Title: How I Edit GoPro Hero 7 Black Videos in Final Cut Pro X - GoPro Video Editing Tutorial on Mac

Hey, Pascal here, nice to see you again. In today's tutorial I will show you how to edit GoPro Hero 7 videos.
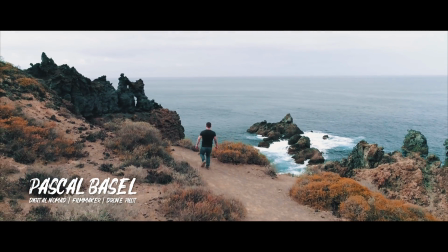My name is Pascal Basel and in 2015 I quitted my job to escape the rat race and travel the world.
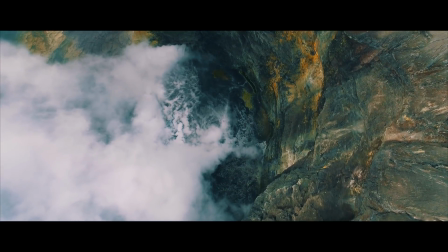While doing that I rediscovered my old passion for filmmaking and learned to fly drones.
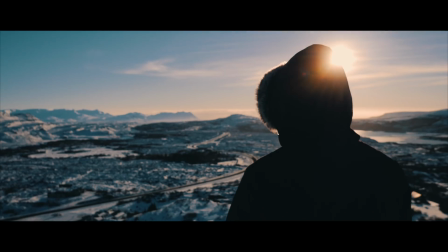Now I make videos of the most beautiful places in the world. Be part of my adventures and learn how to make cinematic travel videos.
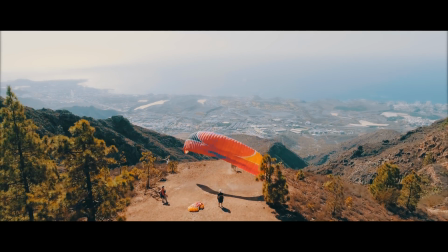I think this is not the first video about the GoPro Hero 7 that you watch, so you probably already know that this is a great camera, but I would say that a lot of the people that buy the GoPro Hero 7 don't really know how to properly edit the footage so that it looks professional afterwards. And so I wanted to create this tutorial here to show that to you, at least how I did it. This video is related to a video that I published around 2 weeks ago, and in this video I showed some cinematic footage of the GoPro Hero 7, so a lot of people were quite impressed and asked me in the comments how I did it. So in this tutorial I will show you, or I will use this video as an example to show you how I edit GoPro Hero 7 videos. So let's get into Final Cut.
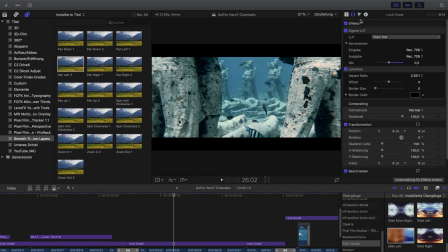So I'm using Final Cut for video editing, as you can see, and I used it also for this GoPro video. First thing here, I already published a tutorial last week on how to color correct underwater footage.
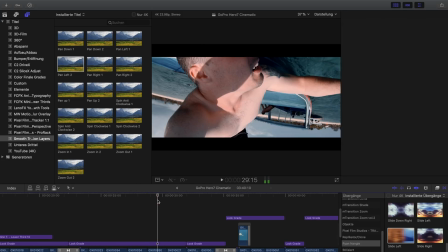So this that part here, I will just link the video here and you can watch that if you want to know more about that, because I didn't use a filter under the water. And I would say where the video really started and where most people asked how I did it was from here. And just a little disclaimer before here, like the style of your video, how you cut it, how you make the transitions, how you color correct it and so on. This is up to you. I just want to make it like that. I show you how I did it, but I also want to tell you how you can use those insights in your videos to make them better instead of just copying my style or so on. So let's get started here, and like the first effect that you can see here
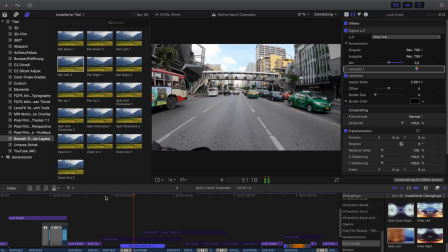is this one, where I'm going through the window and have a zoom transition here.
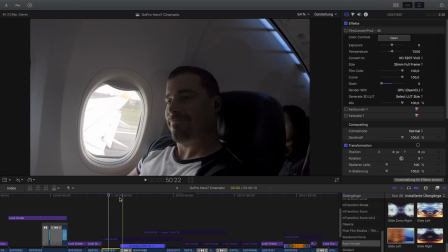And the first thing here, as you can see, it looks a bit flat right now. I actually turned the colors off, the color corrections. I'm using Film Convert to color it, so that's quite easy.
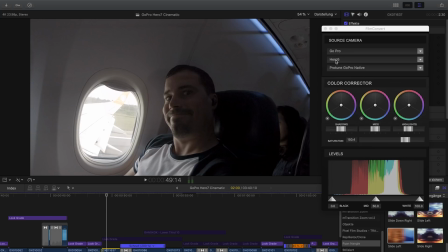You choose your camera manufacturer, then your camera model and the color profile you were shooting in. Then you can adjust, like putting in some contrast and raising the saturation and so on.
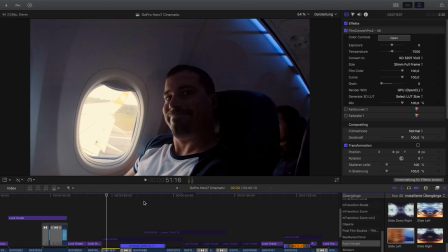So after that it looks around like that. Then I also use some color curves to make it more beautiful. Like this is also to give it some additional contrast, just a slight S curve. And then I applied a bit more color correction to give it another look.
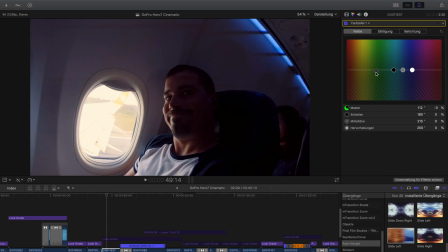I think here in that shot I turned out some of the greens because the shot was a bit greenish.
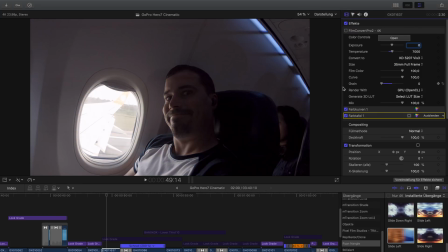And yeah, that's basically how I color corrected that.
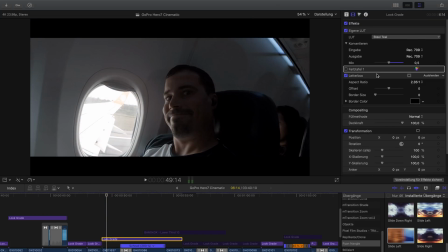And later I apply this look grade using Color Finale, and there I give it this letterbox effect with 2.35 to 1. As you can see, before and after, this adds those cinematic bars here. It looks a bit nicer, a little bit more cinematic.
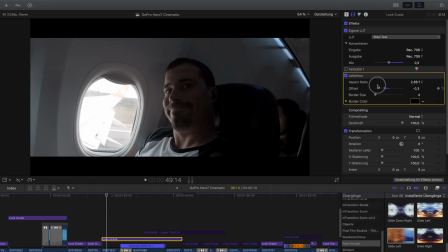You can actually adjust the framing of your shot here also. That's quite nice.
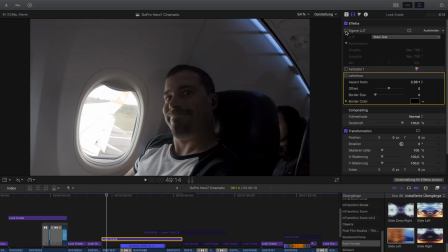And what I also do, I applied a LUT. It's like in that case you cannot see the look so much, it doesn't make so much of a difference, but in other clips it makes the more difference.
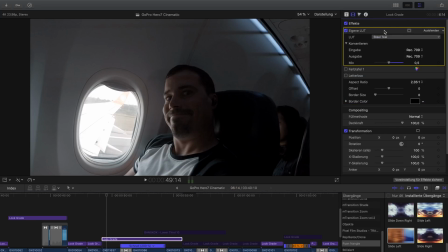And this is the steel teal look here from Ryan Angle. You can just use the look that you want, just look around, and I only applied 0.5%, 50%, like 0.5, simply because otherwise it would be a bit too much for this clip, but also for others. So don't do too much with that.